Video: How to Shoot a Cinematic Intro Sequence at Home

What's up guys Landon here from the full-time filmmaker team and today I'm going to be showing you the behind the scenes of that intro sequence that you just saw.
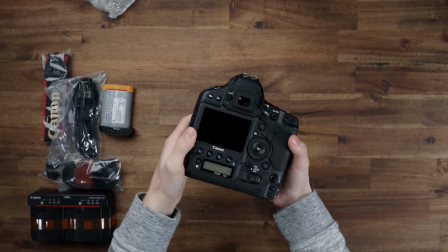0:55 Now we've done a couple of quick unboxing videos in the past with simple top-down shots and hard cuts but this time I wanted to throw a new spin on it and create a more cinematic unboxing.
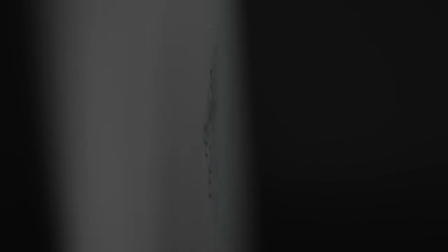1:04 If you make YouTube videos or other types of social media content, especially blogs or reviews,
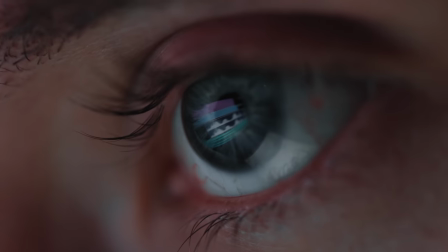1:10 I think an intro sequence like this can really help level up the production value of your video. So let's go behind the scenes and see what it takes to put this sequence together.
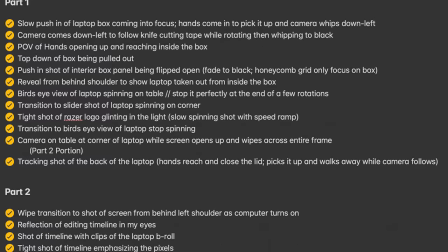1:17 Now before I shoot I always sit down and throw together at least a quick shot list so I can make sure that I have enough shot variety and my sequence is cohesive.
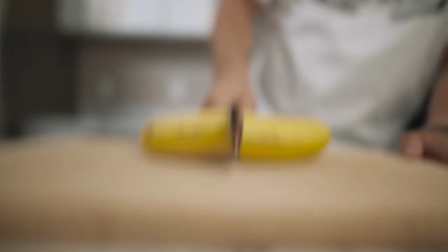1:25 The difference in the pre-planning process between this video and other b-roll videos that I've made in the past is this time I didn't pick out the song beforehand. I'm not sure if that made it harder or easier to plan for the shoot but it was a nice change of pace to focus
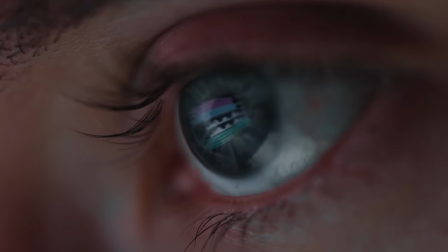1:37 solely on the visuals and not have to think about how well is this shot going to flow with the music.
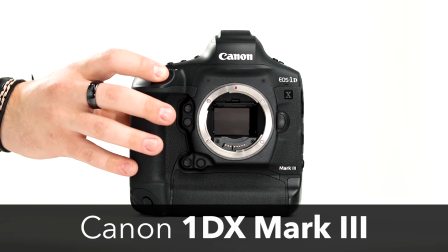1:42 Now the gear we used for this video was the Canon 1DX Mark III, as well as the Sigma Art 24 millimeter,
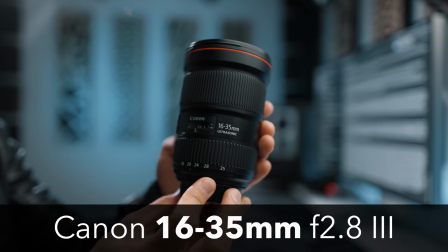1:48 the Canon 100 millimeter macro, the Canon 16 to 35 millimeter version 3,
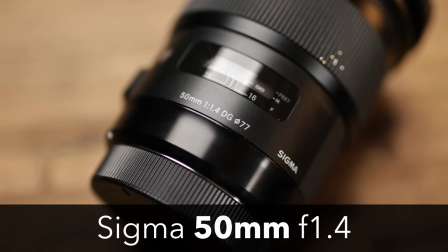1:52 and finally the Sigma Art 50 millimeter.
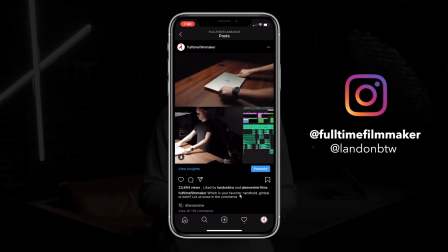1:55 If you follow us on Instagram or TikTok, you've probably already seen the side-by-side behind the scenes of how this video was made, so you'll know that we used a mix of both handheld and gimbal movements, as well as an overhead rig for some of those top-down shots.
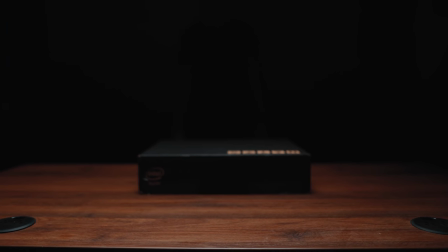2:07 As far as lighting goes, I wanted the sequence to be super moody and I wanted your focus to be only on the desk and the product that we were filming.
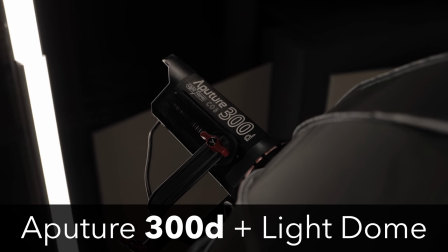2:13 So to do this, we used the Aputure 300D with a softbox and then on that softbox,
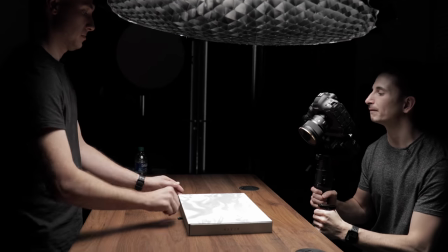2:19 we had a honeycomb grid which allowed us to really isolate the light and shine it only on our subject. The first shot of our sequence was the establishing shot.
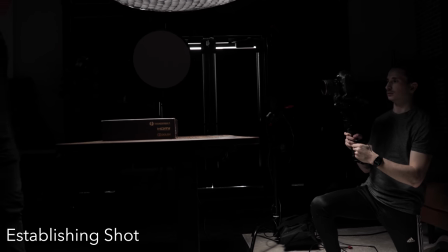2:26 So for this, I did a simple push-in movement focusing on the box on the table and then out of the darkness, you see our talent's hands coming in to pick it up. As soon as he picks it up, I keep the camera pushing in while simultaneously easing in to whip down and to the left.
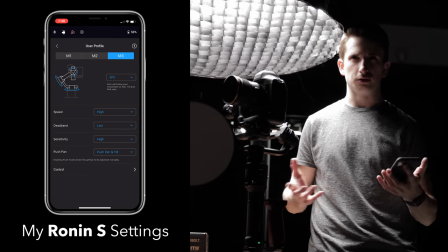2:39 So on that shot, we did have the Ronin S on FPV, POV, I can't remember the mode. That's where all the axes are enabled.
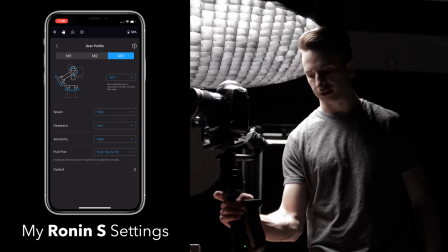2:45 So you can turn it left and right, tilt it up and down, pan, whatever. So we had it set on that so that we could quickly do that whip movement.
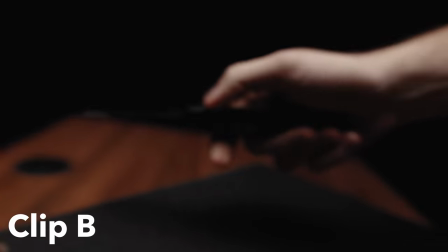2:53 Now, because we made that whip movement at the end of clip A, we need to make sure that the beginning of clip B follows the same motion. So for this clip, I took my camera off of the Ronin and went handheld. Honestly, the hardest part about this clip was just choreographing the movement between me and the talent.
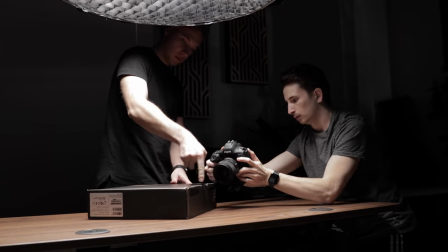3:06 It did take a couple of tries but we eventually got this shot and in this clip the pocket knife isn't actually
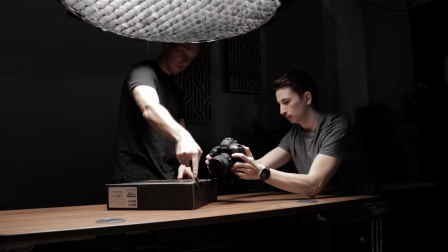3:11 cutting the tape of the box but because the camera is moving fairly quickly you don't really catch that detail. Plus with sound design we could really emphasize the noise of a pocket knife cutting open the box.
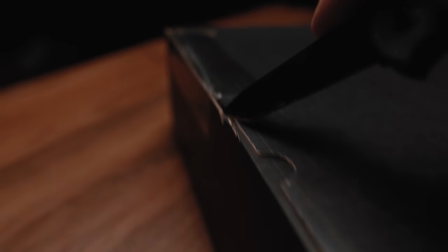3:23 From here the camera kind of whips downwards into the darkness and then suddenly we're transported to the inside of the box so we're basically seeing what an unboxing looks like from the point of view of the product.
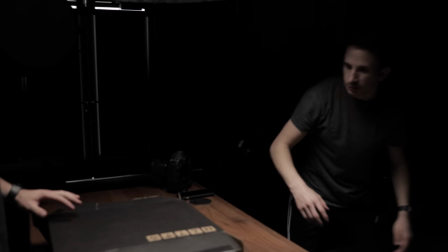3:33 Alright so we took the laptop out of the box. I'm gonna set this aside because now we're just gonna use this box and I'm gonna stick my camera at the bottom.
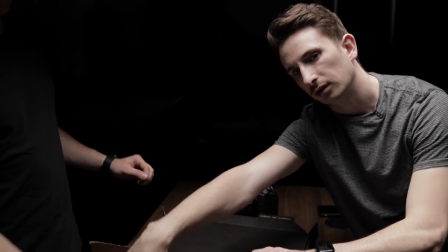3:42 I'm gonna grab a shot of his hands coming in through the top as if he's grabbing the laptop.
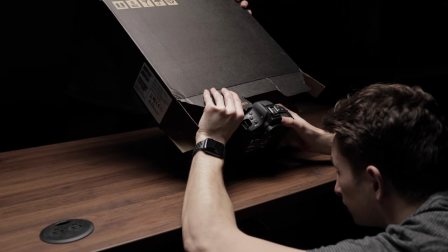3:46 So for these shots we opened up the bottom of the box and then angled the camera upwards so there was a little bit of light coming in.
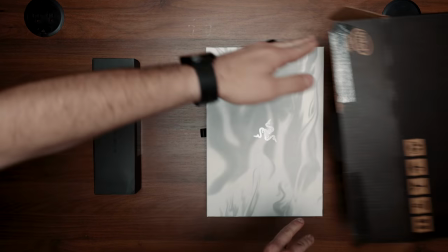3:53 So we do have a couple of shots that are bird's-eye view top-down so we have an overhead rig set up right here.
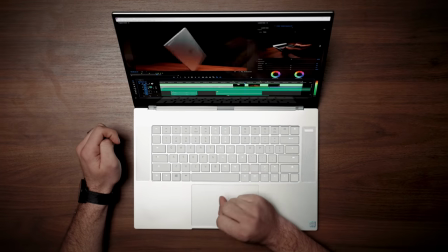3:59 We're gonna get all of those shots right now so we don't have to keep setting it up over and over again.
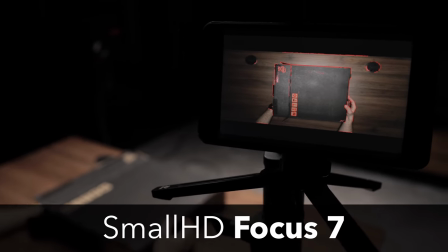4:03 So camera's right here and then we do have a monitor right here so we can kind of see exactly what we're looking at since our screen is blocked from the key light.
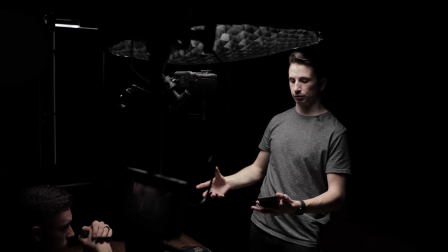4:11 So these ones are pretty simple. It's just a static shot but we do have to make sure that the framing is correct and that's probably the hardest part about this. If you take a closer look at the end of this clip and the beginning of this clip you'll notice that the movement our talent is making with his hands are perfectly in sync.
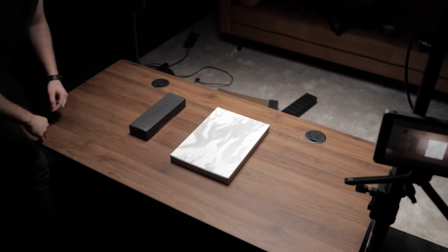4:25 This is super important for continuity and to help the video flow as smoothly as possible. A big mistake we see beginner filmmakers make is not cutting their clips at the right moment,
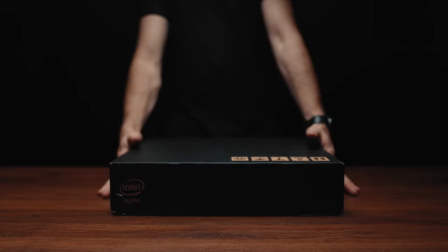4:33 which will ultimately disrupt the flow of your video and cause you to lose any of the momentum that you had been building up with the previous clips.
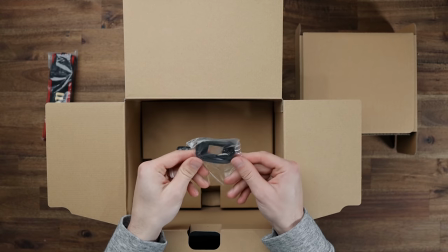4:40 And since most unboxing videos take so long before you actually get to the device inside the box, we wanted to switch it up and get straight to the point. So we ended up cutting open one side of the box so it could gently sit on top of the contents without actually touching them.